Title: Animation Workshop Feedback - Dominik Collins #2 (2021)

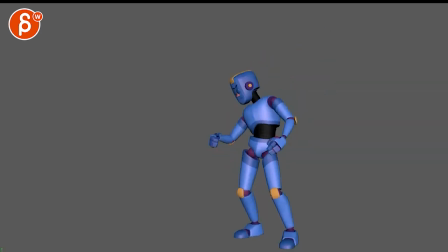193s
especially in terms of how long like was that an accident is he doing this on purpose like this really confused me and then he goes back into this and watch out we're a bit a little bit I know there's an offset and all that but this has a slight twinned mirrored feel to
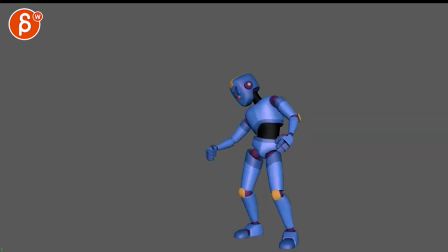209s
it and then he gets into like a very bored pose sometimes it's I don't like is that is that expression for him like is he bored waiting for this change to happen is he anxious but does he know it's going to happen and he is anticipating like almost with with some sort of
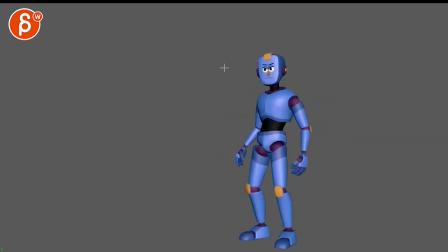229s
like a giddy pleasure that ha i'm about to turn into this so i can fight this guy like i'm not quite sure if you just watch this neutrally without knowing anything what the storyline is and what's going on especially this where it feels like a more like an accident boredom turning into this
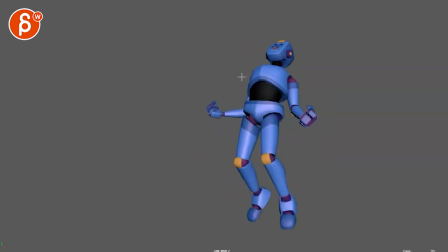246s
which is always great but then immediately goes into what over there versus do we want a bit of moment of goes into this land settle a beat then move over to that because this
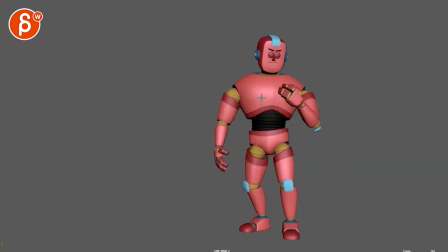262s
also feels like did he just grab something through there he was very quick in doing this and he's looking down here but i guess he didn't grab something like what just happened and then brings up to this and And right before the cut, there's one more move over here. And you don't want something right before the cut, like a big move. It gets very jarring.
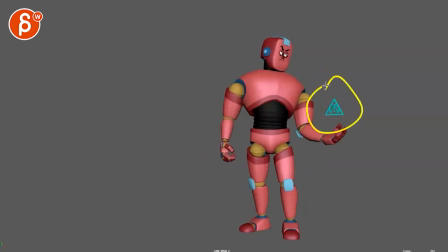282s
So I'm just kind of confused as to what is happening throughout the shot, to be honest. I think this could be just a bit clear. Beat to beat, stuff like that. He could land and get ready. Maybe he could still have his head down. Maybe arms are a bit lower. Look up straight again.
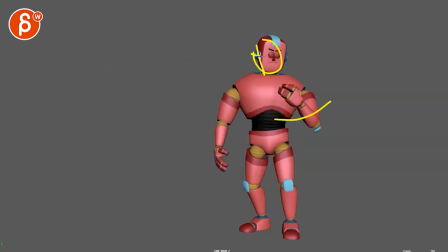300s
And then bring the arm over while the head is still fixed on whatever was fixated here. So that, you know, the object is still, I'm still watching you while the arm goes over. So the head's still here looking over. Then it's ready. Then the head turns. And then this happens.
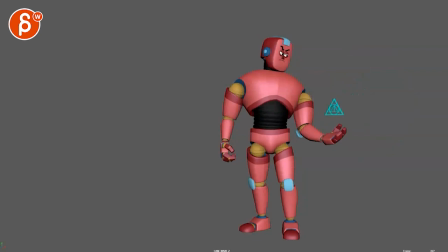317s
I give this another beat so we can have this land and settle, basically. And watch our eye lens. That's looking this way. All right. Hope that makes sense. Let me know in the email. We can chat about all of this. And that's it. Thanks. All right. There's an email. You can sign up. You can start whenever you want, you can submit whenever you want, you get 16 submissions. Either way, a like and subscribe would be awesome. All right. Thank you.